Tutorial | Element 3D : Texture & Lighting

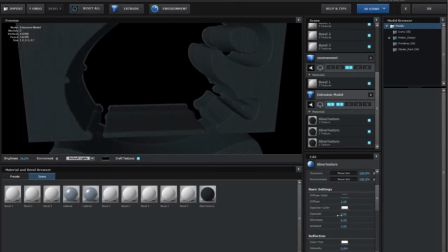I have draft textures turned off so you can see the full resolution and see how it's all looking.
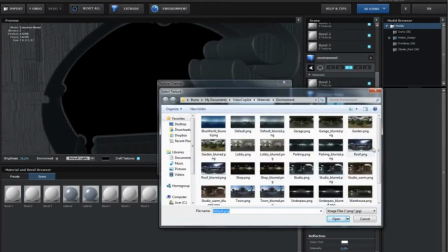And one other thing too, when you're creating a texture like this,
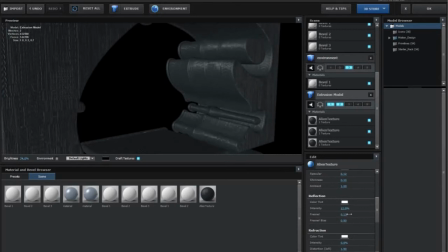it's a good idea to sort of have everything be set up so you can use it as many times as you like,
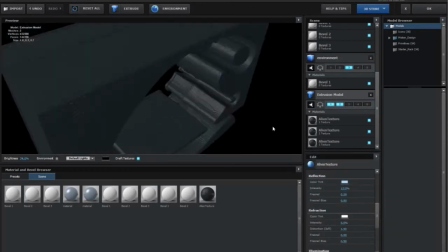because I just want to use the same map over and over. So instead of actually, you know, going in and creating a bunch of different maps, one for each of my different pieces,
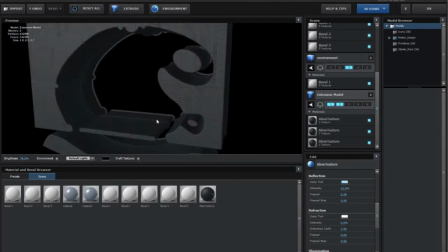I'm using the same map but adjusting the number of repeats on the actual extrusion model level,
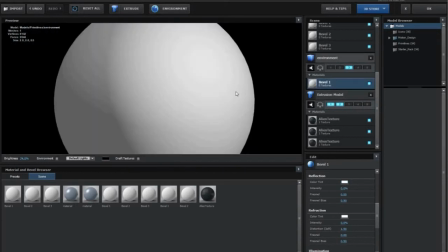not on the texture itself. I'm adjusting it on this top level where you can actually choose to repeat.
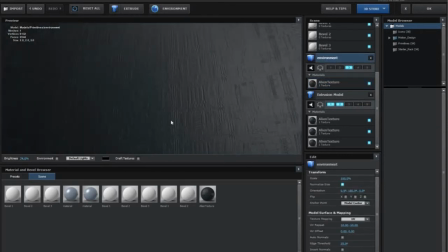You can do that right in the texture as well, but the great thing is with this way,
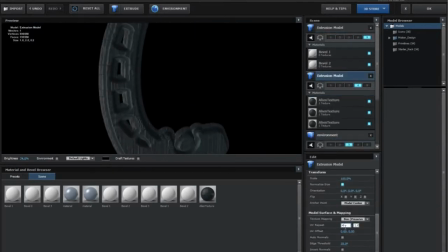you can use the same texture over and over and have your texture actually applied the way you like it on all these things without having to have a number of different textures.
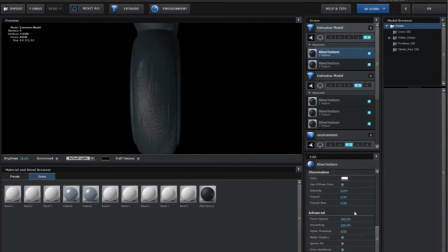Okay, so we have this here. It looks pretty good.
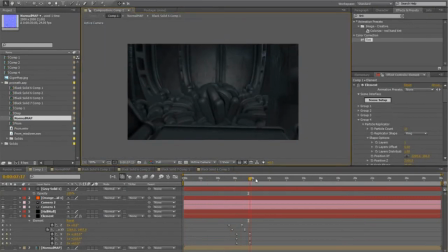Obviously without lighting, it's not quite there, but the texture is looking good, and I've got sort of the scale of each of those pieces done. Yeah, it looks pretty good. So next thing, once you have that applied, we're going to move on to lighting. Alright, so actually I changed the color a little bit after I'd stopped recording here.
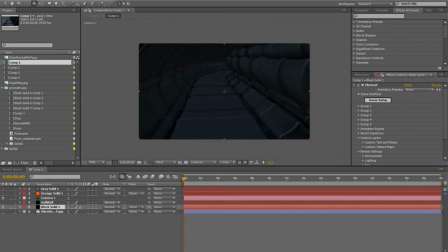You can see I just made it a little bit bluer, a little bit darker, but other than that, it's pretty much the same.
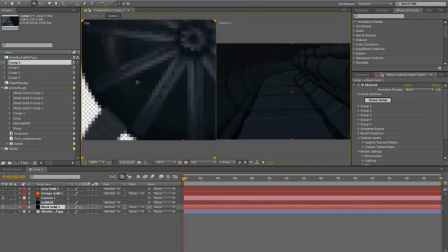So moving on, first thing you want to do is add a light. And the best way to position lights is with two views, I find.
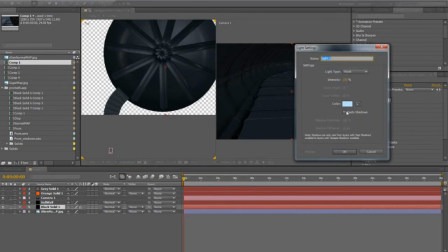So I can see here the curve and then the room. And what I did is I added a light, a point light, at the end of the hall.
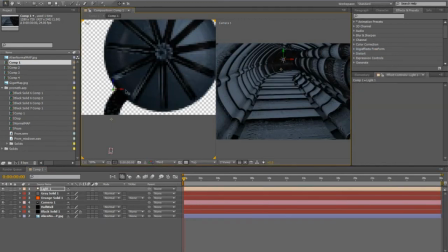And I think it was 150, and just slightly blue, and it's a point light.
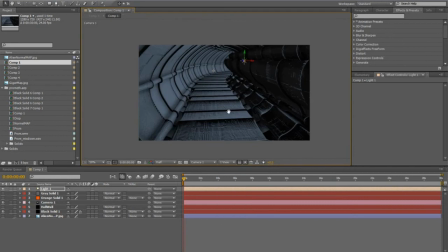So you can see how it's right near the camera now, but what I did here is just move it to the end of the hall. Now this doesn't look that great because it's just blasting light along that one side wall, and it doesn't look that good.
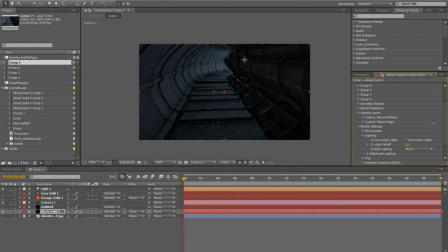So the way to get the light to look a little bit nicer, you just go into Element and into the render settings, and under lighting, you dial up the light falloff. So with the light falloff, what it lets you do is only have the light affect the area that it's closest to.
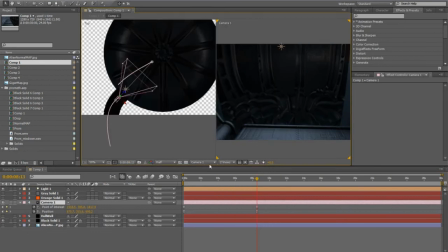So obviously, in the room here, there's not very much light at the end of the hall right now. So this is where I added in a second light, and this one actually had, I believe it was 500 for brightness.
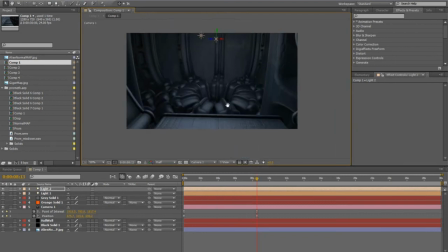It's quite bright. And you can see here it is now casting quite a bit of light in the room, which is good, but I think I wanted it to be just a little bit more.
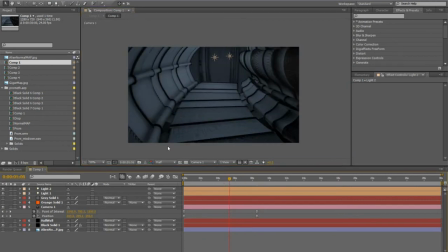So with this, basically what I did is as the camera moves down the hall, I adjust the fall off because it's all keyframeable, making sure that as you approach the room actually fills with light because more of the light is actually being projected onto the object itself.
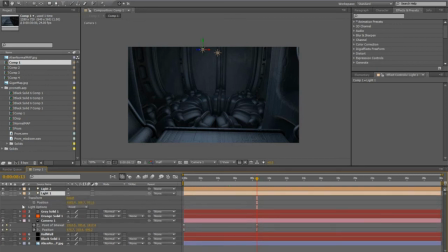And also as I approach the hall, I don't need so much the light at the end of the hall as much because the light in the center of the room is going to be applying most of the light for the scene. So I can actually ramp down the intensity of the light at the end of the hall, which will be sort of replaced by the light in the actual room.
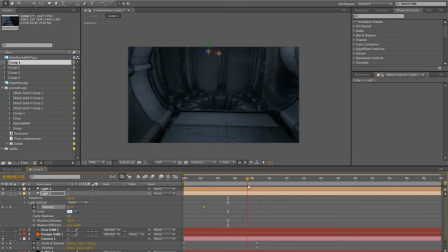This is just how I lit the scene. Obviously, there's lots of ways you can do it. This is how I did this one.
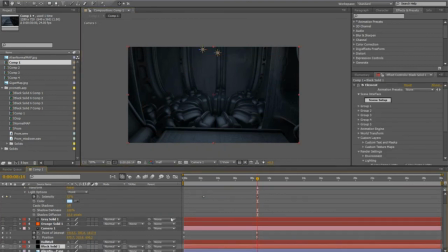It's kind of weird. I probably get away with just using the falloff lighting and one light. I just want to adjust the height of actually the light at the end of the hall, bring it down a little bit, reacts a little bit more, and shows a little bit more of the texture on the floor because it's hitting more of a side of that structure, so it's not so flat on. So just to create that extra amount of detail.
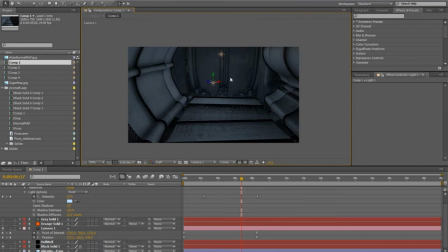Now I'm just actually increasing the amount of light being projected from that hallway light, the one at the end of the hall.
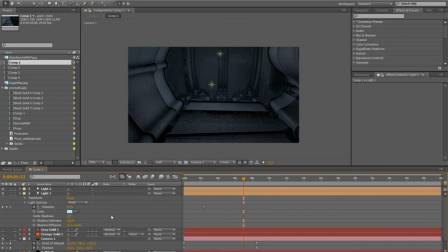With that, what you can do is you can have it turned up actually quite high and only affecting a small area. So you can do a lot with that effect as well. So you can see here, increasing the amount of fall off. So the light dissipates faster. It's not as bright.
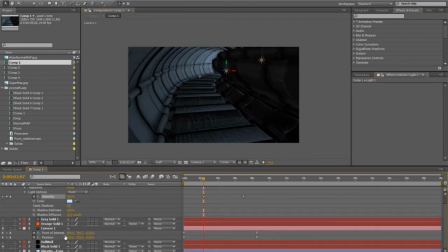So then move up and add a keyframe in and then decrease the fall off so that the entire room gets lit up. Or at least enough of the room so you can see what you're, you know, looking at. So now, just adjusting where those keyframes are.
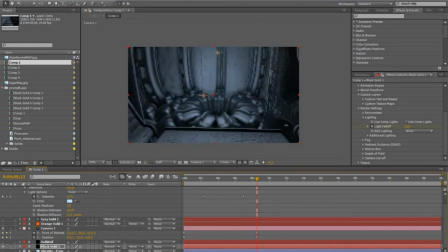So as the camera approaches, the room lights up. There you go. So that's pretty much how I lit this scene and did the texture. Then what I did is added a little bit of fog.
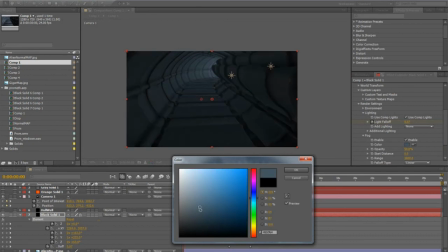Helps create that scale to your project. So obviously, you can go very bright or whatever color you like. I went with a little bit of a blue hue to it.